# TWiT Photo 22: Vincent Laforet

There you go. Let's welcome Vincent Laforet, who is really an amazing photographer and really more certainly became known to me as one of the first people to shoot video with the Canon 5D Mark II and get such amazing images. We all saw Reverie, I guess is what it was called. The first one, yeah. The first one. Vincent, it's great to have you on Twitphoto. Yeah, I'm super excited. I have to say, he's known for his video work worldwide now. But I've admired your photographs for the better part of my career. You're always doing something that's just above the curve. And so I think it's natural that video would be a part of that journey. But your work, especially all your aerial photography and everything, has been a big, I wouldn't say inspiration, but it feels kind of out of my reach so good. But it's just been very fascinating to watch your career and all of it. I appreciate it. It's been a fun ride, that's for sure. Do you still do still photography? I mean, do you regret being known as a videographer these days? I wouldn't say I regret it because I did do still photography for 20 years of my life, since I've been 15. And I'm loving every day of being in the live-action world or movies and commercials. I do miss it. You know, the industry does end up pigeonhole you. You're either a photographer or a filmmaker, and that's definitely happened to me. I do some fine art stuff still, and every time I take a camera out, it's like meditation for me because relative to working with, you know, 20 to 50 to 100 people, when you're just by yourself with your camera, for me, it's almost meditative. Was it a difficult transition to go from still to moving images?
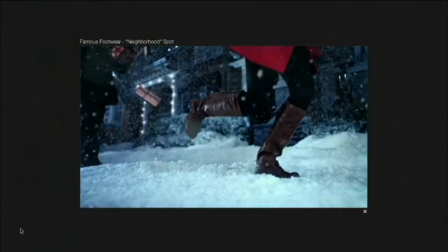I had always been a fan of filmmaking.
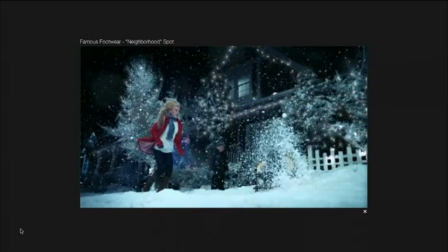I had a biological dad, a natural dad, or a dad that brought me up, both of whom worked in the film industry.
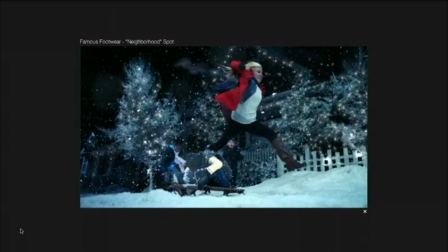So my first recollections were being on film sets as a kid. So I always knew I wanted to end up there at some point.
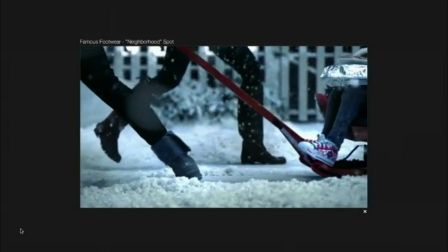That being said, the three-year transition was one of the single most challenging and intellectually stimulating three years of my life.
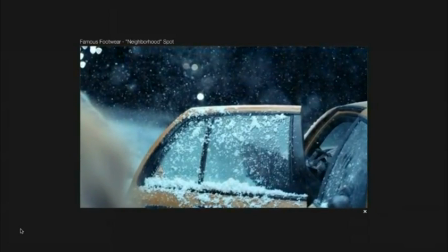There's a lot of technology you've got to learn. This is the most recent video I saw. This is from an ad for Famous Footwear.
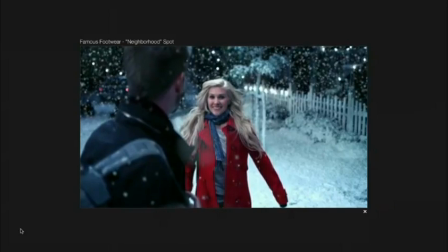But what's interesting is, yes, it's moving, but these are almost a compilation of stills.
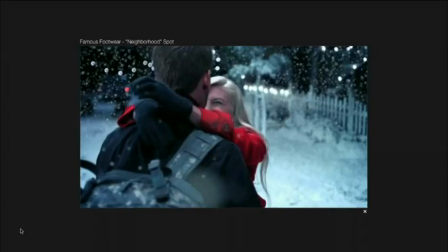That's what it feels like to me. It's very poetic. Yeah, it's shot on the Phantom at 600 frames a second.
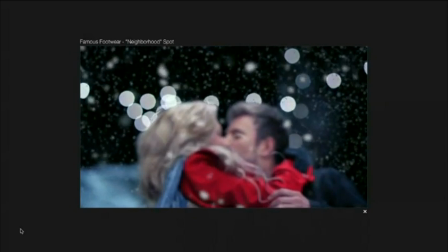It's lit with a quarter million watts of light to get F2, which just shows you how much light you need to shoot at these high speeds. But this was a blast. It was shot in the middle of the summer. All that snow is all fake and the whole set is dressed. and that was a big production. Oh, it's so gorgeous. So the Phantom is designed to do this super slow-mo thing?
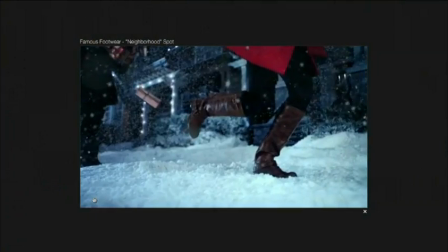Yeah, it goes up to, I know, at least 1,000 or 2,000 frames a second, but at 2K or 1080 resolution,
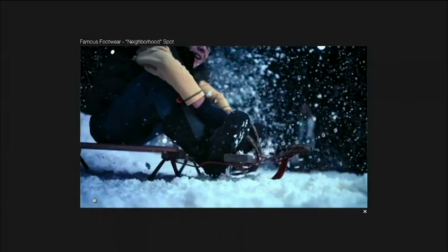you're hitting the top edge of that at 600 frames per second.
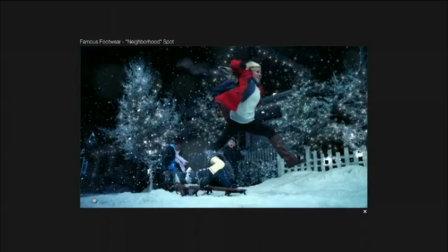Are there other tricks, though, involved here to make it feel more 3D? Because it really feels 3D. Not really.
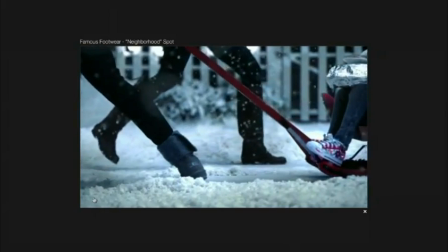It's just about layering. So what differentiates a still image from a moving image is the idea of multiple layers.
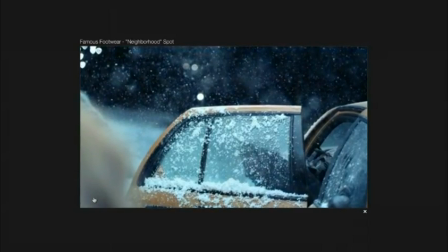Parallax. Parallax and the idea of foreground, middle ground, and background element and actually having them move.
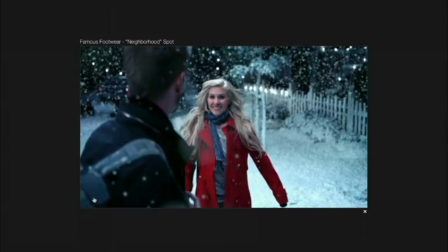So you can see that the camera is in constant motion, which makes you feel that three-dimensionality.
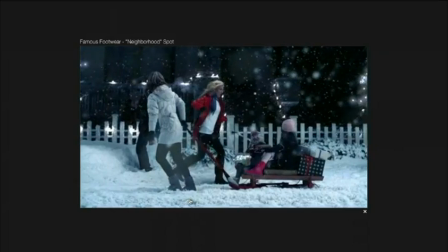And that's a great point, Leo, is that most people don't understand that when they move over into film and the camera's not moving.
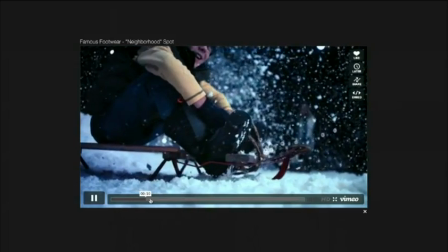And therefore, it feels very stale. Right. Yeah. I love the way that you use the snowball running.
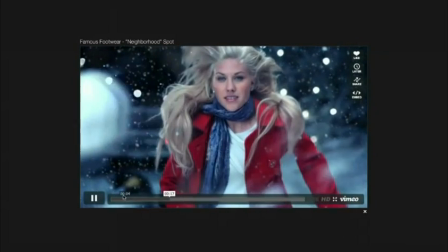It is a trick that 3D filmmakers right there typically will use to give it three dimensions.
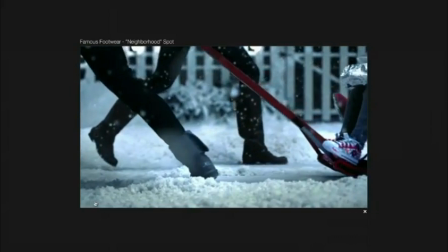This is 2D, but it certainly accomplishes the same effect by having planes moving at different rates effectively.
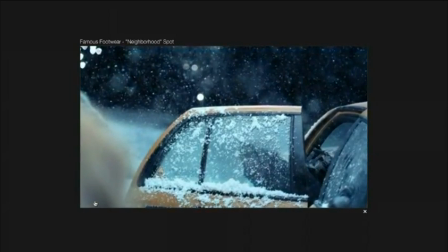Well, yeah, the snow definitely adds to it. And then think about the first AC, which is a gentleman whose job it is to pull focus.
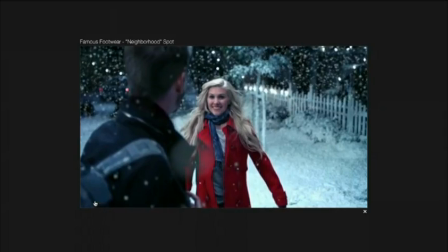Oh, my God. Holding focus at F2 on that snowball.